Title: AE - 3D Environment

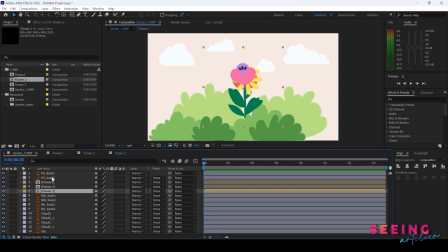(4:13)
I have my flowers arranged and I have my bushes. That is fine. I need to change my color. All the clouds I changed to blue colors.
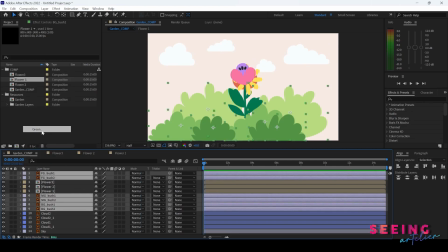(4:24)
All the bushes I changed to green colors. And my flower, I change to orange.
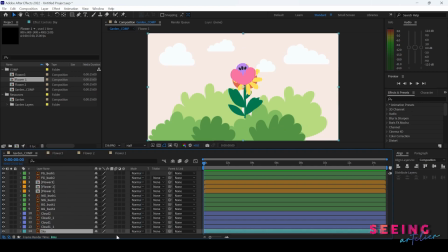(4:32)
Now my sky, I can change to cyan. So I can just lock my sky because I'm not going to move them.
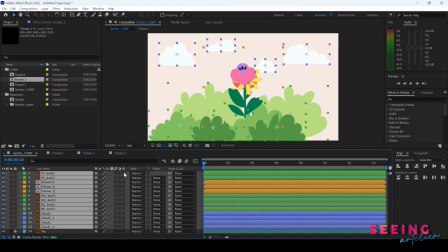(4:41)
And right now I need to select all layers and turn them into 3D layers and make sure I'm in my classic mode.
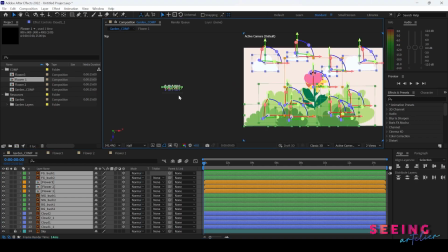(4:49)
And I need to go to tool view so that I can see them here.
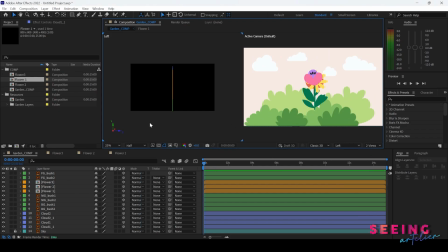(4:55)
I will prefer to go to side view, left, either right. I can create my camera new camera. I choose OneNote camera and make it default. So this is my camera. Every time when you start working on your scene, it's better to have your camera.
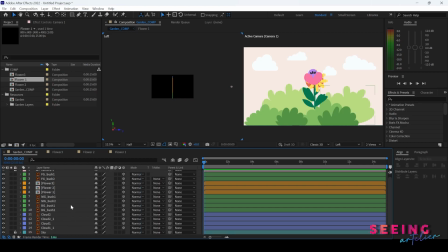(5:14)
And now I need to make sure that the depth that I push is far enough from each other so that that's more obvious. When we push it to the back, you will realize that the elements become smaller. That is fine. We can still increase the size of it.
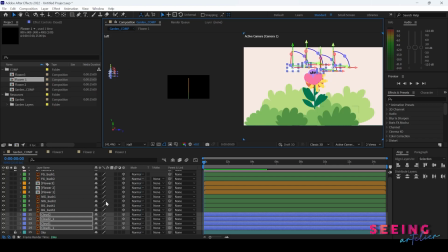(5:34)
And you just move it up. And you can always press S to increase the size. Because it's far, so you don't need to worry about the pixelated. So let's move it to here. Wherever you like.
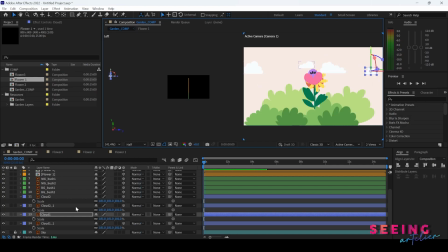Okay, just move it around first. Now we close the cloud. If not enough far, we can do it later. So we have the background bush.
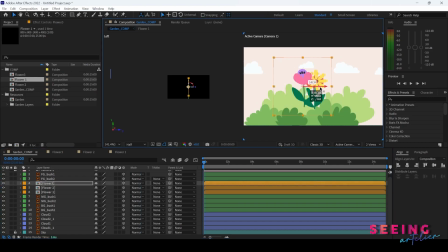(6:11)
Now I choose, maybe I choose this to move to the back. Flower tree. To move behind the first bushes. I move my bushes and my flower to the back.
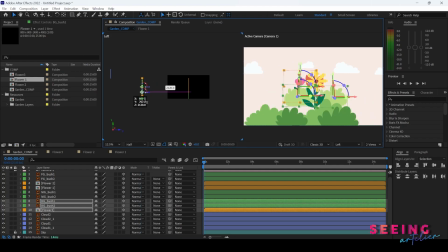(6:30)
This is my background. And I can move, can just turn them off first. Okay, I have this.
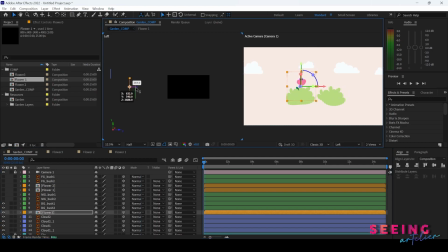(6:43)
Now I need to move my flower slightly to the back so that it won't disturb the bush layer. And remember, there is 3D depth over here and it's better for you to arrange from foreground.
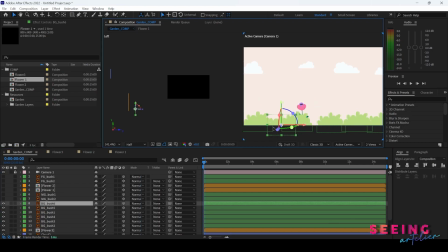So normally we don't want our flower to be in the same direction. It will look too familiar.
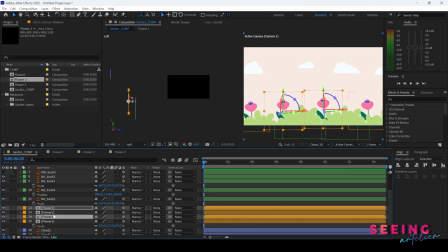(7:17)
So what I did is I will go to scale and do a flip. So I just untick the link and go to my X. I press negative and I flip my flower slightly. And other than this,
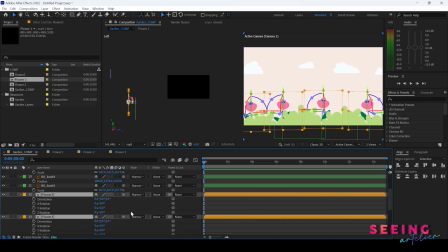(7:31)
you can also try to go to rotation and try to rotate your flower so that they are not all in straight alignment.
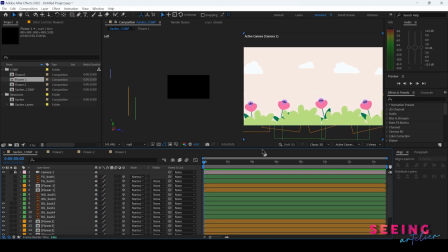(7:39)
So you will see the variation of the flowers. So let's move on to the second scene for my mid-ground bushes and my second flower. I move it in between my bushes and I push them.
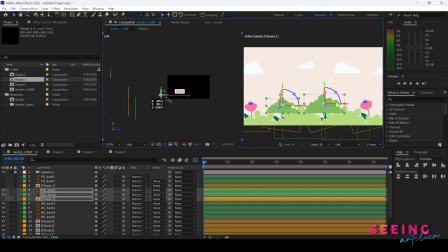(7:56)
When I want to push the Z depth, I can move them. When I hover onto the arrow, I can see the Z appear and I can push them to the back. So here is my second flower. And same thing, you can move it to the bottom,
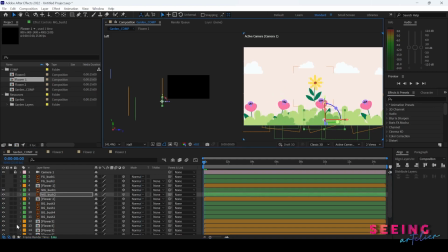(8:13)
move it to the bottom, and you can scale them as well.